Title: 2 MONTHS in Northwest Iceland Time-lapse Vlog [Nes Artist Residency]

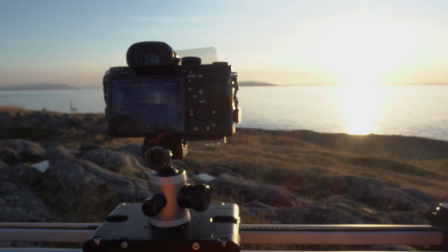[4:29]
Whoopsie, unlock it. And go this way.
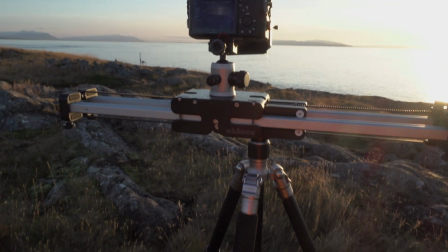[4:34]
Have to be careful because the tripod's flimsy, so I can't go too far to the left.
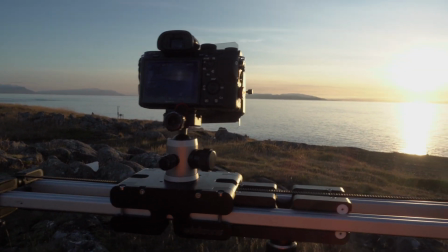[4:43]
Should be alright.
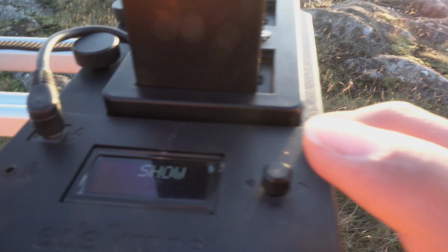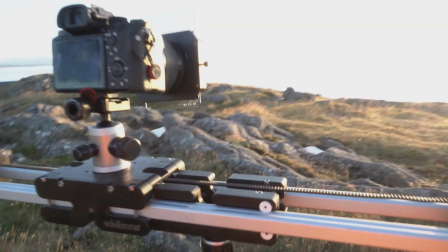[4:49]
Now let's go to the starting point.
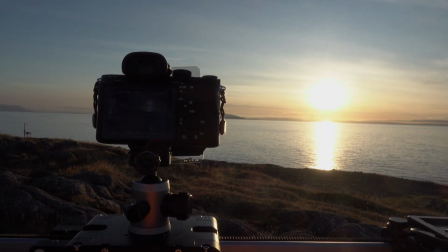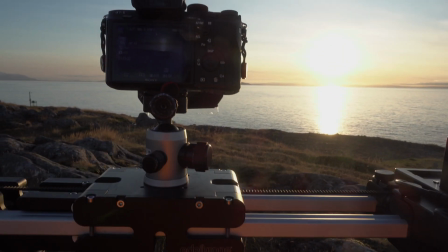[5:00]
A little too much. That should be alright.
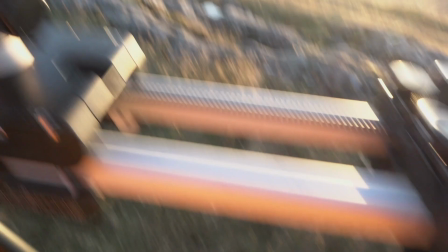[5:05]
And say we're gonna be here for 64 minutes.
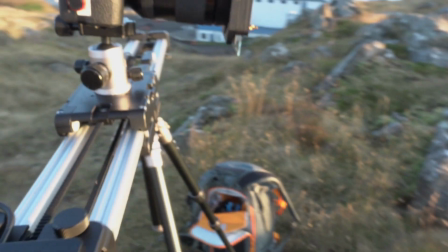[5:10]
So when I click this, it's gonna start. A couple things Got some filters here.
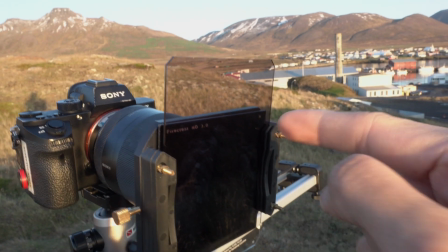[5:18]
This is a reverse graduated ND filter that's darker at the bottom, unlike a standard ND filter,
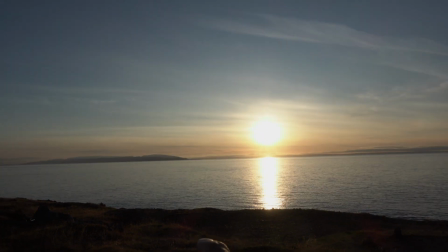[5:23]
and that's specifically to balance out the sunset because it's brighter at the bottom than at the top.
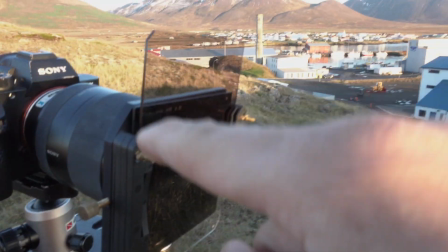[5:29]
Great filter. That's a Format High-Tech filter, and behind it is a Firecrest, Format High-Tech Firecrest 10-stop ND.
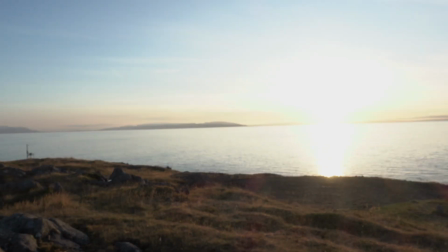[5:37]
So I'm dragging the shutter.
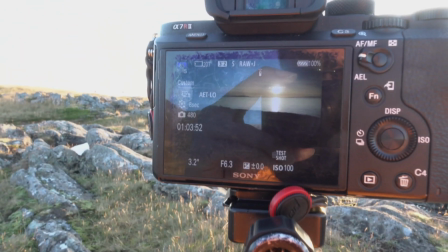[5:40]
What that allows me to do is to have a nice
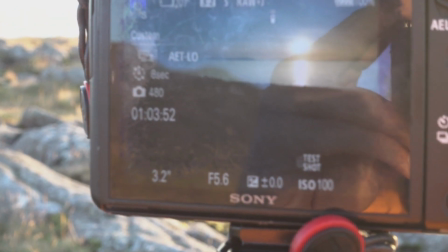[5:48]
3.2 second exposure. And I'm shooting in shutter priority, and the app is tracking exposure a little bit, so it'll adjust a little bit as the light levels go down, and I'll just use LRTimelapse to even out any imperfections. That's worth another tutorial altogether.
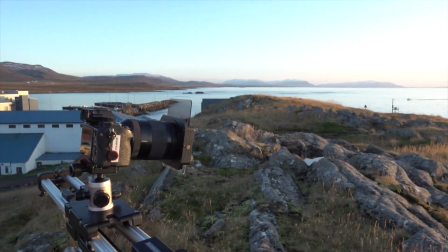[6:07]
Right now we're on the sea cliffs at the edge of town with this beautiful sunset on one side
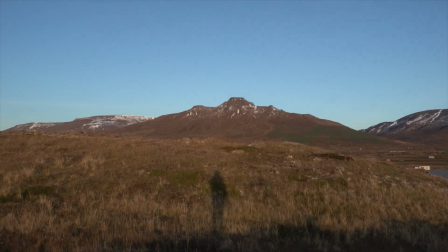[6:18]
and Spakonufell on the other.
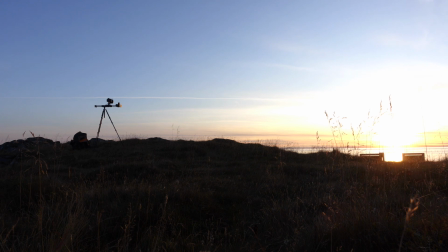[6:20]
I am really looking forward to shooting things because the seasons are gonna change in a few weeks. It's gonna be a really dramatic change because winter is coming, and so there's gonna be much more snow. It's going to be white, so hopefully I can just come back here again and again. And the sun is down. It is incredibly beautiful out here, looking out at the West Fjords over there. And for the third day in a row, I've had a battery die prematurely because of the cold,
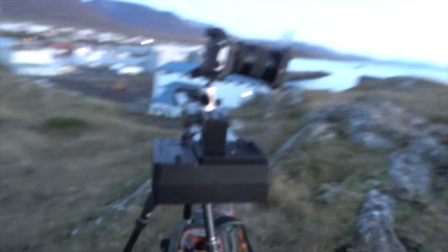[6:52]
but this time it was the battery on my slider. So I've still got this time lapse running, but the slide stopped at some point, and I didn't notice because one of the local guys just saw me and we had a nice chat. Anyway, I guess that'll do it for day 3. Today, on this frigid day, I'm on the south edge of town,
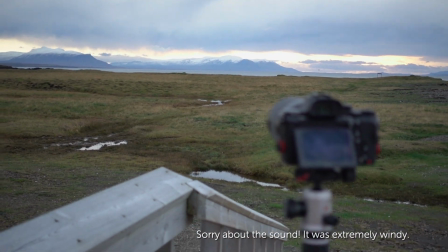[7:19]
right here at the bridge, shooting some time lapse. And for today, I'm just doing static because I'm zoomed in. Don't want too much shaken, just want it to be more about the motion of the clouds.
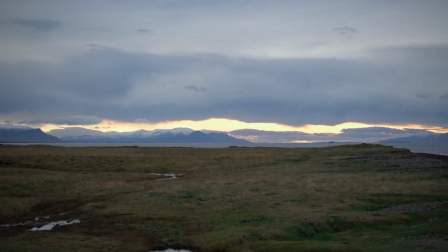[7:33]
Stuff like this, slow moving clouds.
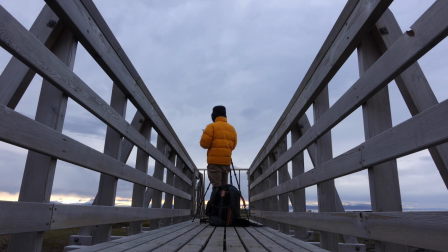[7:36]
You want to be somewhere between like 6 to 10 seconds on the interval.
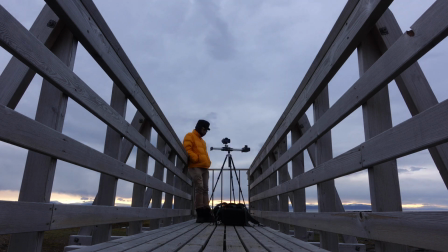[7:43]
If it's fast moving, you want to be just up to 5 seconds, that kind of thing.
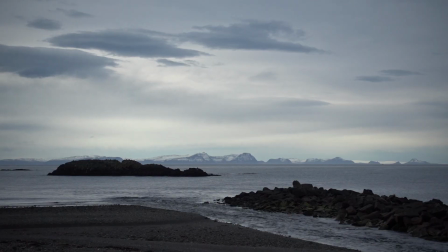[7:49]
And drag the shutter a little bit. It's another gorgeous location.
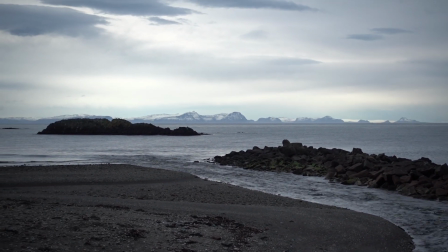[7:54]
We have this river down here flowing out into the sea, the bay, and the West Fjords.
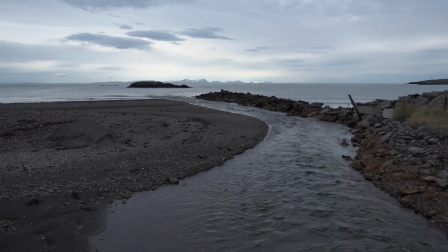[8:01]
And just listening to the sound of this flowing water is quite relaxing. What I've taken to doing is, well, I have this pair of wireless Bluetooth headphones that are inside my hat, and I just listen to podcasts or audiobooks. So I've been out here for about 1.5 hours now, and I am freezing.